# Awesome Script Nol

time to look at some awesome animation here, okay? So let's start with Irina Almgren. I think I got that right. And she used this fun footage background here, and I think that's awesome. And this animation looks really smooth, really well done, really nicely done.
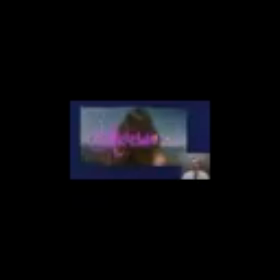And I love the way that it kind of lines up with this horizon line here at the bottom. Really nice colors, really sweet animation. I think it's so funny, like, every time I watch something like this, even though I taught you guys how to do this, the illusion completely works on me every time. Like, I just think of it as script writing on screen, and I don't think about it as like a whole bunch of little masks moving off and specific frames and stuff.
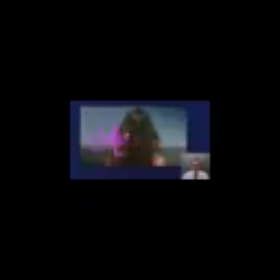So, yeah, really great job here, Irina. And let's move on to John Gahagan. And let's see what John did. Really beautiful, really smooth. I think it's a tad fast, maybe, looking at it now. Really nice background. It really works well. We get some movement in there and some definite additional kind of secondary animation, but it doesn't distract at all from the main story. So great job. I think the one credit I'd probably give is that this yellow color here and the cyan background are a little bit similar, so there could be more contrast there. Definitely, when you see it with these dark stripes here, you can see that the contrast is really nice. Okay, great job, John. And let's move on to Kent Albin.
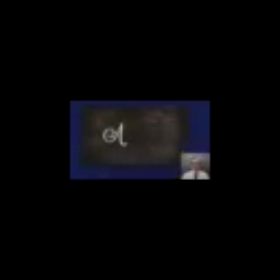And Kent did some really nice things here with texturing, and he actually even brought, I'm pretty sure he must have brought this into Illustrator to make this little additional kind of stroke part of the A,
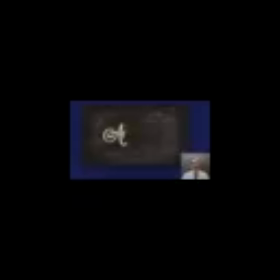which is kind of cool. At first when I watched it, I thought it was kind of going backwards, but then the way it ends, it kind of moves your eye back toward the W here, so I think that's really clever. I will say that, I mean, obviously Kent is a designer. Sorry, Kent,
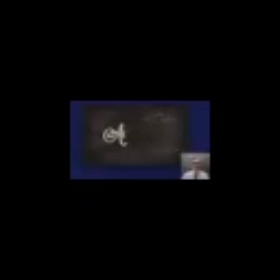because like I could just tell that he's a designer here. I will say that when you add strokes onto type, I mean, I think you did a really good job here, but you know, I would just make sure that it's like a little bit more rounded. To me, this looks a little like ovally and pinched, and almost the rest of this font has nice round curves in it.
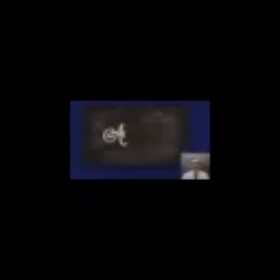So whatever. Yeah, trying to add things into typefaces is really, really hard. So you did a good job on this. I thought the animation here looked, yeah, really, really nice. And, you know, it's got a lot of good flow to it. I think maybe this is a tad slow at the start.
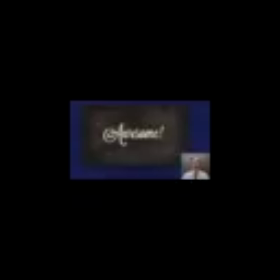I'm not quite sure. Or it's just very linear or something. But there's something about the animation I think could be improved a little bit in terms of the flow. But again, really nice. The illusion's perfect. And this background work is really fun too.
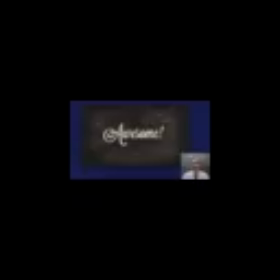I think probably that should be animating more like while the word is animating and not kind of after it's done. Right on. Cool. Thanks, Kent. And let's look at this one from Maria Sanchez Fernandez.
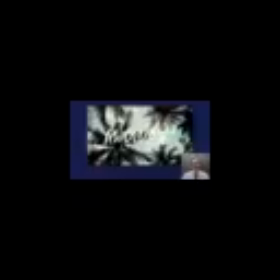Yeah, this is really nicely done, really well done. I feel like this has got some really good flow throughout the whole thing, and it feels like some nice contrast. Like this stroke here, when this comes on, it's really slow, and then I feel like there's a little pause, and then the rest of the S comes on.
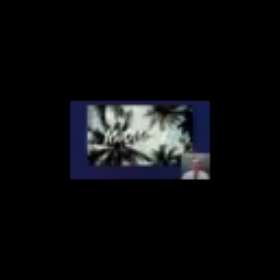I really like that. Yep. Really nicely done. Maybe the exclamation point's a little bit fast, and the background's really sweet, and I even appreciate the way you kind of lowered the opacity of the type, maybe like 5 or 10%, just so we can kind of see some of these elements through there. Really nice. Okay, great job. And let's look at this one from Simon Tan. Okay.
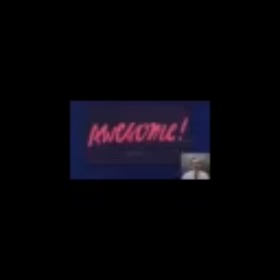Really nicely done, really well done. I think this background's really cool, and the bright colors are really fun, and it's got like a kind of this little like shine thing which happens here, which is also really fun.